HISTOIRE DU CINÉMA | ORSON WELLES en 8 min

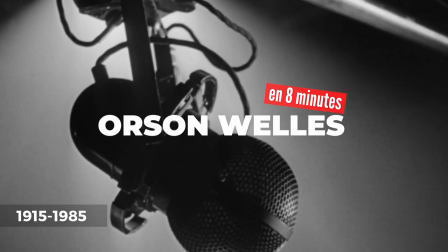(0:01) My name is Orson Welles.
Le cinéma est un art, mais c'est aussi une industrie.
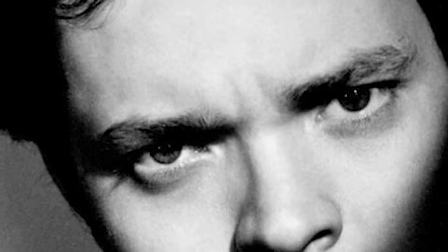(0:07)
La célèbre formule d'André Malraux résume à elle seule les rapports tumultueux
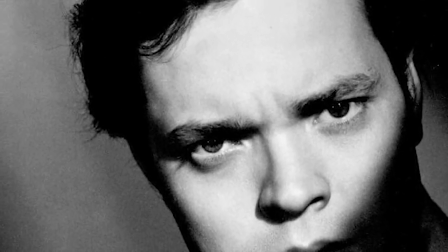(0:12)
qu'Orson Welles a entretenus avec le système hollywoodien durant la plus grande partie de sa carrière.
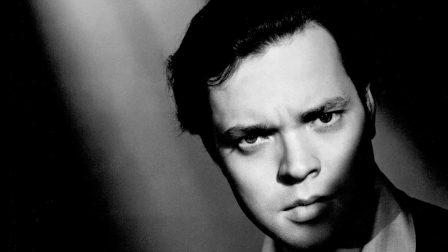(0:17)
Malgré tout, Orson Welles impose dès son premier film un style unique, aux antipodes des conventions en vigueur. Un style reconnaissable entre tous qui revendique haut et fort la primauté de l'artiste sur le pouvoir de l'industrie.
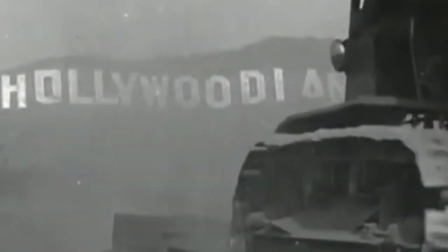(0:31)
Quand Orson Welles débarque à Hollywood en 1939, il est loin d'être un inconnu.
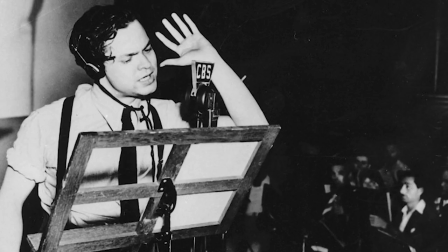(0:36)
Âgé de 24 ans, il s'est déjà brillamment illustré au théâtre et à la radio.
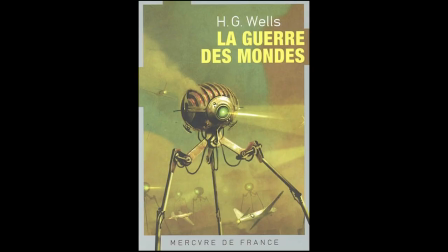(0:41)
Sa mise en onde de « La guerre des mondes », le fameux roman de science-fiction de son homonyme H.G. Wells, a fait date. Pensée comme un canular,
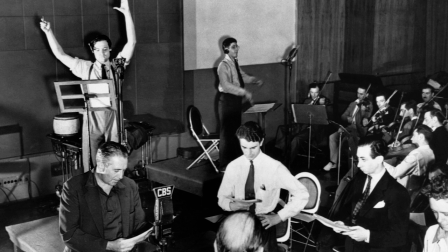(0:51)
l'émission radiophonique est conçue de telle sorte que les auditeurs croient réellement à l'invasion de la Terre par les Martiens.
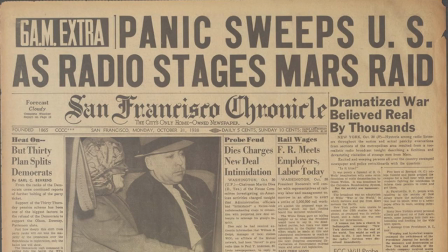(0:58)
Le subterfuge a tellement bien fonctionné que dès le lendemain,
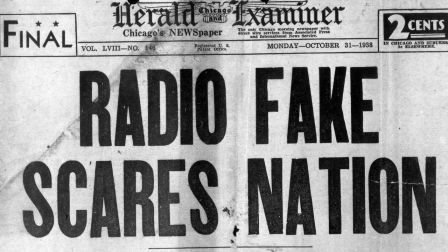(1:03)
l'événement fait la une des journaux, qui en exagère les conséquences et propulse le jeune Trublion au rang de phénomène national.
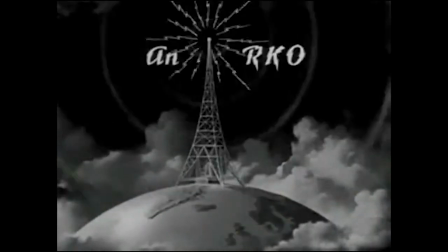(1:11)
La firme RKO lui dresse alors un pont d'or,
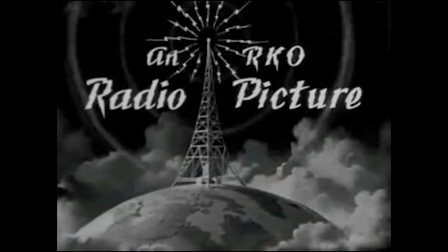(1:15)
qui lui garantit au moins un film par an, et Orson Welles s'envole vers la Californie.
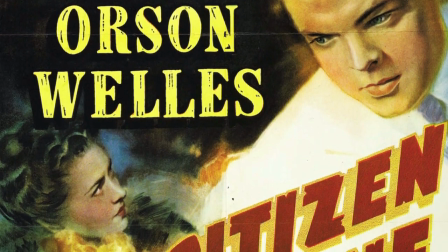(1:21)
Pour son premier film, il décide de jouer lui-même le rôle principal d'un scénario original, Citizen Kane.
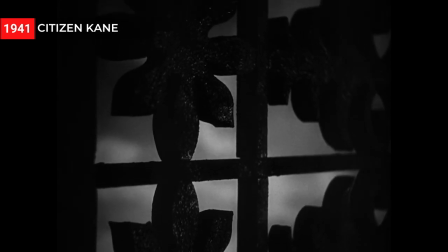(1:29)
Contre toute attente, le patron de la RKO soutient le projet et met tous les moyens du studio à sa disposition.
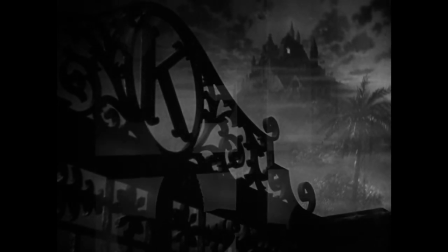(1:36)
Citizen Kane sera donc une sorte de manifeste qui ne ressemble à aucun autre film de l'époque. Welles déstructure la narration linéaire classique en multipliant les flashbacks et les points de vue.
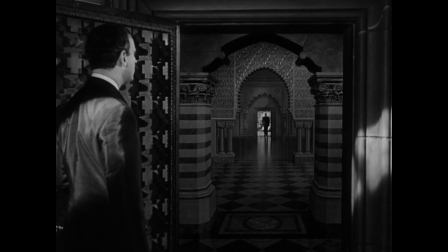(1:50)
Il creuse la profondeur de champ en tournant avec un objectif de très courte focale qui
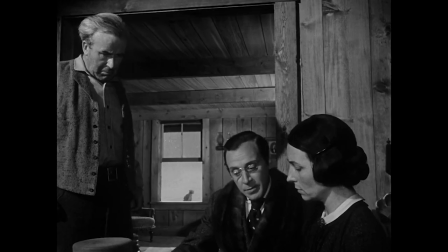(1:56)
offre une grande largeur de cadre et assure la netteté du premier plan à l'arrière-plan.
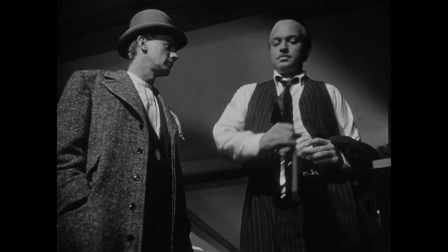(2:01)
Il multiplie les angles de vue très marqués, comme ces fameuses contre-plongées qui vont se cogner contre les plafonds.
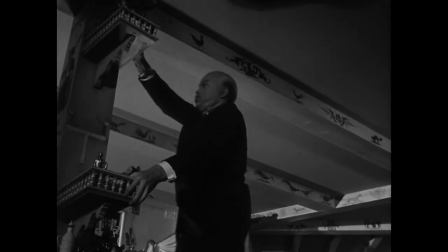(2:08)
Plafonds que d'ordinaire on ne voit jamais, puisque c'est là que l'on suspend les projecteurs.
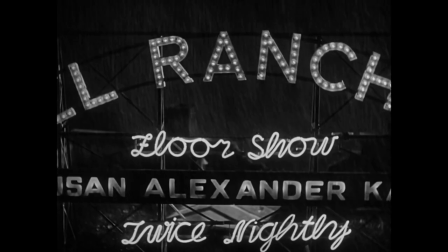(2:14)
Welles prend donc le contre-pied absolu de la transparence hollywoodienne classique, qui met tout en œuvre pour faire oublier la présence de la caméra.
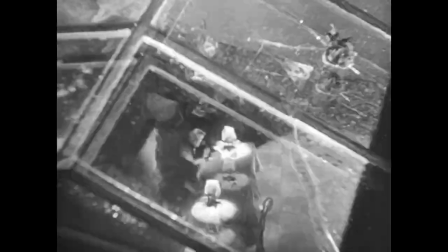(2:21)
Il élabore un style baroque, où la caméra exhibe au contraire sa virtuosité, allant jusqu'à voler la vedette aux acteurs eux-mêmes.
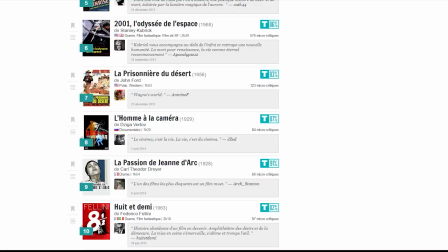(2:31)
La signature visuelle du jeune prodige crève l'écran, et Citizen Kane compte parmi les œuvres les plus marquantes du cinéma mondial,
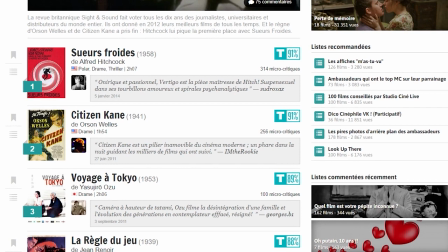(2:40)
imposant Welles comme un auteur, bien avant que la notion ne soit popularisée par les critiques des cahiers du cinéma à la fin des années 50.
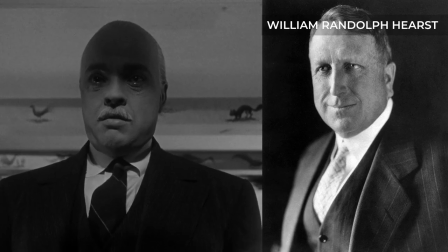(2:48)
Mais très tôt, les ennuis commencent. Le personnage principal du film est inspiré de la vie d'un authentique grand patron de presse,
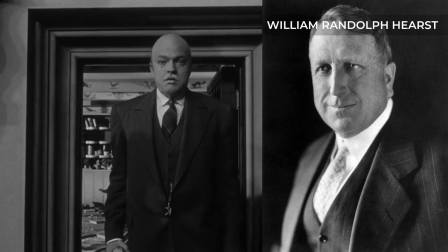(2:56)
William Randolph Hearst, qui juge l'adaptation peu flatteuse à son égard et tente de faire annuler la sortie du film,
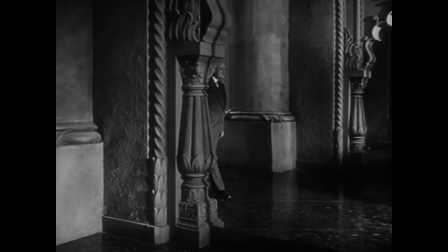(3:02)
ce qui contribue à son échec commercial et inquiète la RKO. Welles se retrouve alors placé sous surveillance par la production.
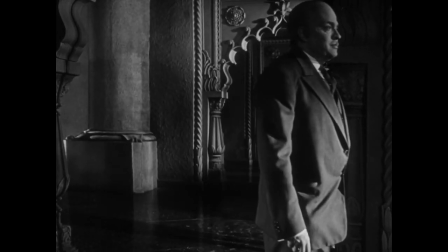(3:10)
Il est un cinéaste sous contrat, donc un auteur sous contrainte. Mais heureusement, son deuxième film est déjà en chantier quand l'affaire éclate.
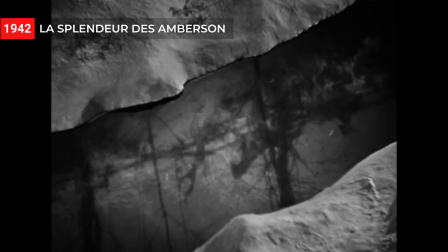(3:18)
La splendeur des Amberson évoque la fin du 19e siècle à l'aube d'une ère nouvelle,
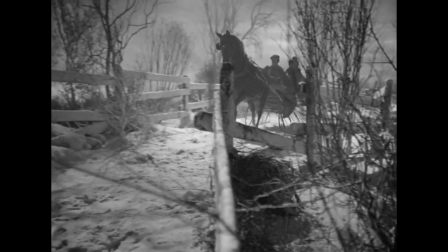(3:24)
sur fond d'affrontements entre les propriétaires terriens et la classe industrielle émergente.
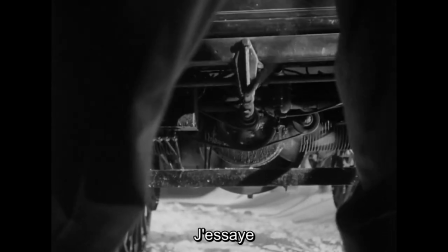(3:29)
Affrontements symbolisés par le fracas mécanique des premières voitures sans cheval.
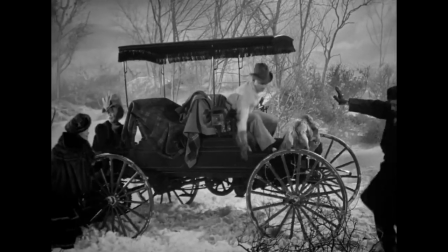(3:35)
Cette deuxième réalisation adopte un ton volontiers romanesque et accorde une attention plus sereine aux personnages,
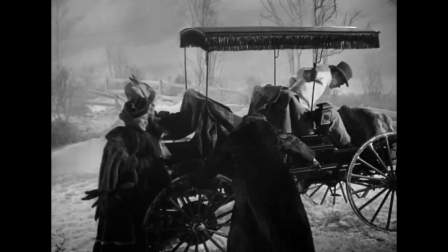(3:41)
tout en explorant autrement les thèmes de prédilection du cinéaste. Comme dans Citizen Kane, il est question de la corruption du temps,
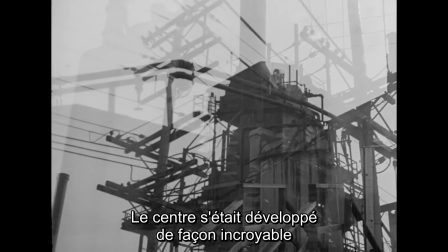(3:49)
de la décadence de la société et du naufrage de la morale d'une humanité vulnérable.
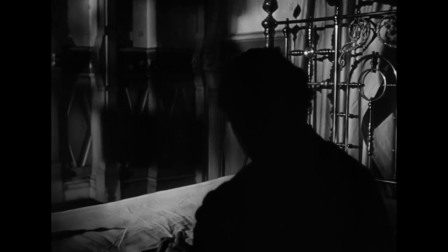(3:54)
Malgré la facture plus classique de La splendeur des Amberson, Welles se retrouve dépossédé du montage final.
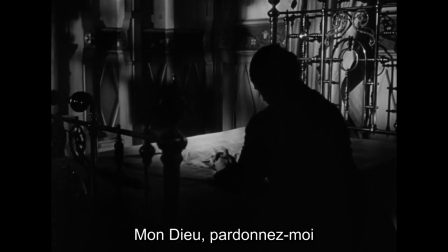(4:01)
Le film sort amputé d'un tiers de sa durée et défiguré par l'ajout d'une fin heureuse, en contradiction avec la tonalité désabusée de l'ensemble.